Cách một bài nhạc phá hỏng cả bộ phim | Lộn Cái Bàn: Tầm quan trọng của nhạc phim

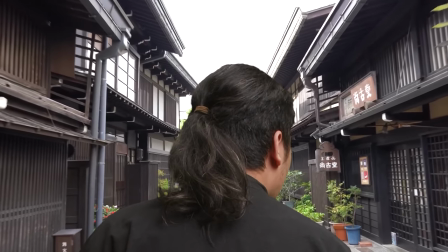7:36 Nếu mà chúng ta sử dụng âm nhạc mang hơi hướng truyền thống Nhật Bản Với phục trang có hơi hướng hiện đại Thì chúng ta có
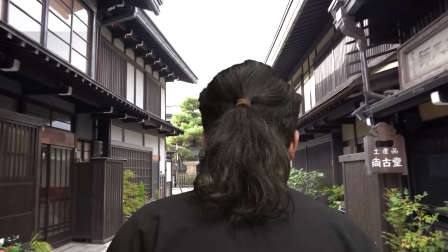7:41 thể mưởng tượng ra được một nước Nhật thời minh trị Thời kỳ mà Nhật Bản đã vương mình trở thành công quốc Nhưng nếu mà thay bằng
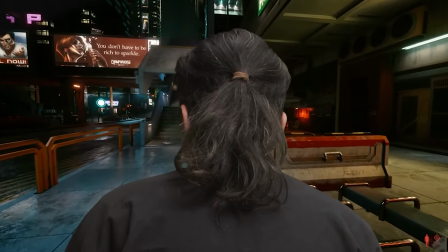7:46 một đoạn nhạc hiện đại hơn Thì có thể tưởng tượng ra bối cảnh kiểu kiểu cyberpunk Nơi mà máy thanh kiếm này nhiều khả năng là biết đặt chỗ ở nhà hàng fan dining cho bạn luôn
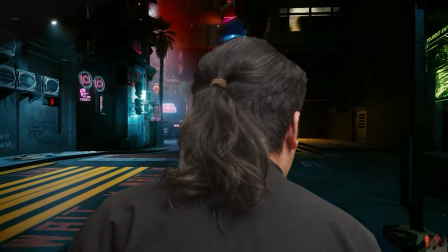Ngoài ra thì âm nhạc có thể tác động trực tiếp tới cảm xúc này Và tâm trạng của khán giả Bằng cách sử dụng những yếu tố như là âm thanh, nhịp điệu, giai đoạn các thứ Thì âm nhạc có thể mang đến cảm giác là hồi hộp, thực tính, lãng mạn,
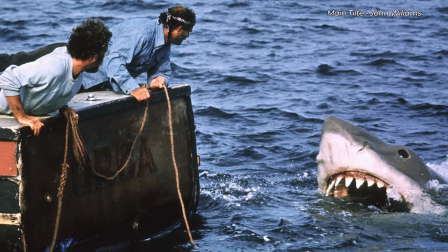8:13 hài hước hoặc là kinh dị Ví dụ như là Jaws của Steven Spielberg đi Cái ông làm nhạc là John Williams thì cái đoạn Tim from Jaws rất là nổi tiếng,
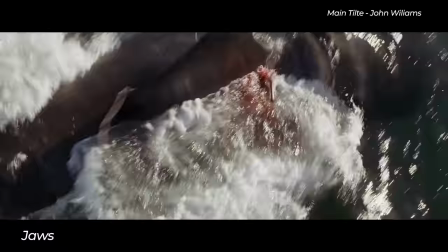8:22 là đơn giản nhưng mà rất hiệu quả Như tôi biết cái bài này, nó là cái bài chuyển nó nghe đi hết những cuộc giật đuổi của cá mập ấy Hình như là họ dùng kèn hay gì đấy nhưng mà chơi những cái nốt rất là rất thoát Cứ vào nốt một hồi
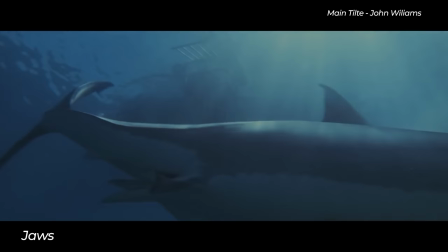8:32 kiểu Tương nghe giống kiểu cá mập nho lên đớp đớp đớp Nghĩa là nó sẽ tạo cho mình một cái sự hồi
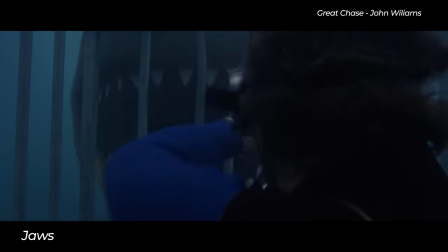8:38 hộp Là không biết lúc nào nó tưng lên một cái Thì cái tưng đấy là một cái ngoạn của cá mập nó trồi lên Nó cứ tưng tưng xong rồi nó
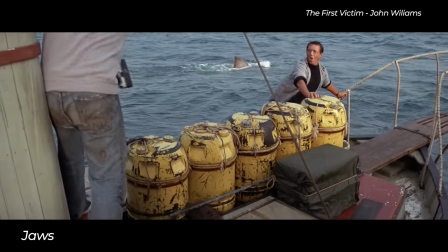8:44 lại lặn lên một tí Xong rồi tưng lên phát Trong còn có những đoạn nó cứ căng thẳng dần đều giống kia Nên là mình thấy cá mập đang nhô cái vây lên xong rồi Nó xây dựng được cái sự căng thẳng Nói chung là cái nhạc đấy thì nó đóng vai trò rất là quan trọng Trong việc khắc họa môi trường căng thẳng Và kinh dị cho phim Uầy ngày xưa em cũng biết ông John Williams này cơ Em xem nhưng mà hồi đó em không biết Em chỉ ấn tượng với nhạc của cái phim Home Alone thôi Mày đâu vậy? Em không biết nhưng cho xin em bớt Đấy thì đại loại là... Ui Thôi em không uống nước nữa Thôi bỏ uống nước đi nhỉ Có Nhưng mà đại loại là cái nhạc của cái ông này Nó
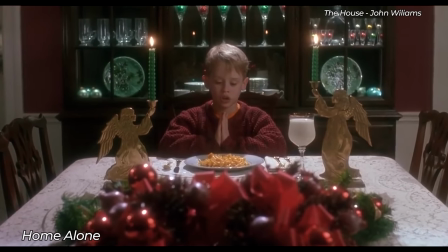9:15 khiến cho cái bộ phim Home Alone đấy Với em nó bớt cái phần đáng sợ đi nhá Phần nó bớt ống dâm Ừ
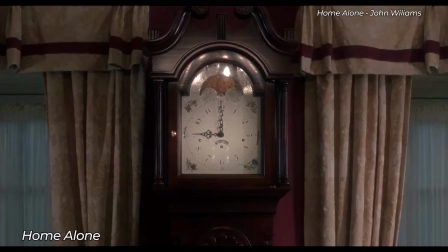9:21 Cặp cửa nhá Ở nhà mình á Xong rồi tự nhiên có 2 ông trộn vào đúng không?
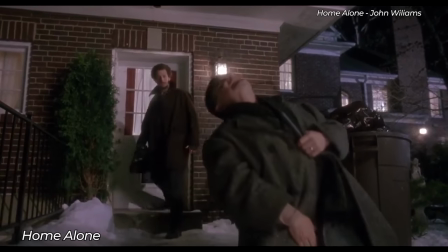9:25 Nếu mà không có nhạc phim thì kiểu Vinh Tư Anh Giáng sinh Đầu nhiên phim đấy nó nghe kiểu rất lễ văn luyện Cảm giác kiểu màu chén này Cảm giác cũng được nhá Còn một kiểu dùng nhạc nữa Đấy là dùng nhạc nền đặc trưng của nhân vật Kiểu nó được sử dụng như là một cái
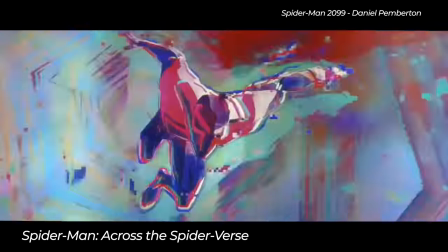9:39 đặc điểm của nhân vật Cứ cái bài nhạc này vang lên là khán giả sẽ kiểu Nhân vật này xuất hiện đây này Đấy là cái nhạc trong phim
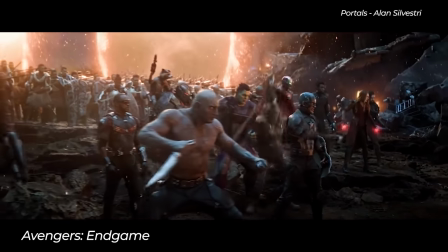9:45 Sưu Anh Hùng đúng không? Theo Theo Theo là Avengers Sample đúng không? Cái này thì cái bản nhạc nó sẽ phải lột tả được cái bản chất của nhân vật Vì nó sẽ tạo ra một cái ấn tượng ban đầu cho khán giả lập tức luôn Người tốt, người xấu mạnh mẽ dịu dàng như nào thì nó phải thể hiện rõ Ừ người xấu thì nó sẽ tăng thăng Còn người tốt thì nó sẽ... Như nào? Biết người tốt như nào không? Harry Và để rõ hơn thì chúng ta lại đóng tiểu phẩm
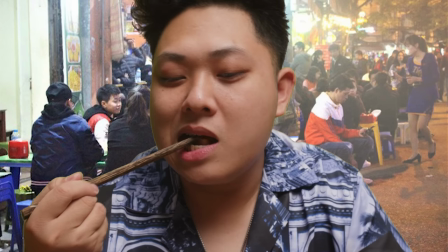10:13 Ở đây thì âm nhạc giúp chúng ta định hình rằng rằng Ông ăn bún đậu với nước mắm này là một tên điên lớn lên với không tình thương thừa mẹ Nhưng mà nếu thay bằng đoạn nhạc chữ tình như này
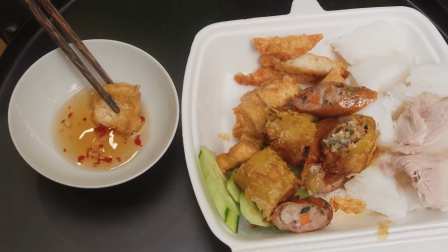10:20 Thì chúng ta lại có thể thấy là ông này ăn bún đậu với nước mắm Như là một cái lẽ sống riêng, tách biệt Và có chút tình yêu trong đấy nữa Và bất kể thế nào Thì khi mà xem đi xem bọn đoạn nhạc này Thì lập tức người xem sẽ nghĩ ngay đến món bún đậu nước mắm Tóm lại là cũng story theo Linh Xong rồi là show luôn theo các kiểu Và âm nhạc là một cái phần quan trọng trong kể chuyện Nhưng mà dạo gần đây thì nhiều người cho là Nhạc phim nói chung là không được tốt lắm Và từ đấy khiến chất lượng phim đi xuống Và một lý do tôi thường đọc được là do các nhà làm phim thiếu sáng tạo Một số người cho rằng là nhạc phim gần đây nó thiếu sự đột phá này Có thể là do sự đập lại trong giai điệu bị nhiều này Ý tưởng này và cách sử dụng âm thanh này Khiến nhạc phim trở nên nàm chán và nó dễ quên Nó không có gì nổi bật cả và không ai để ý nó nữa Tôi nghĩ là vì đôi khi người ta chú trọng hình ảnh hơn là âm nhạc ấy Kiểu họ hơi mải mê với những cái cảnh tay one shot sáng tạo này Những cái hiệu ứng hình ảnh bất phá này Tao không nói thế là xấu nhá Chú trọng hình ảnh là một điều tuyệt vời Và ai cũng nên làm, bất cứ ai làm phim cũng nên làm Tôi muốn nói là nhạc nó cũng quan trọng tương đương Và nếu như mà nó bị hơi xem nhẹ Và bị dùng chỉ như nhạc nền thôi Thì nó có thể là không gắn kết với câu chuyện Và không để lại ấn tượng cho người xem Như ông vừa nói Bất cả có khi là do cái xu hướng nhạc phim nó đang thay đổi Nó có thể là bị ảnh hưởng
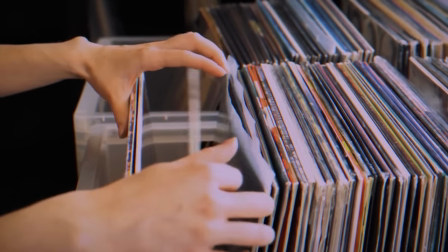11:29 bởi cái sự thay đổi Trong xu hướng âm nhạc tổng thể Và cả âm hưởng của ngày công nghiệp giải trí Và kiểu cái gì tồn tại thì nhận thức Vậy nó sẽ được sinh ra ấy Thì có người khen,
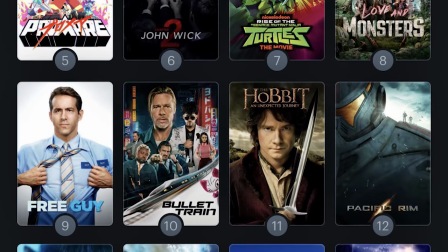11:36 có người chê thôi Và tôi cũng không nghĩ là nhạc phim gần đây nó bị tệ đâu Dạo này thì tôi thấy là rất là nhiều phim được ra đúng không Thì nhiều phim được ra thì có nghĩa là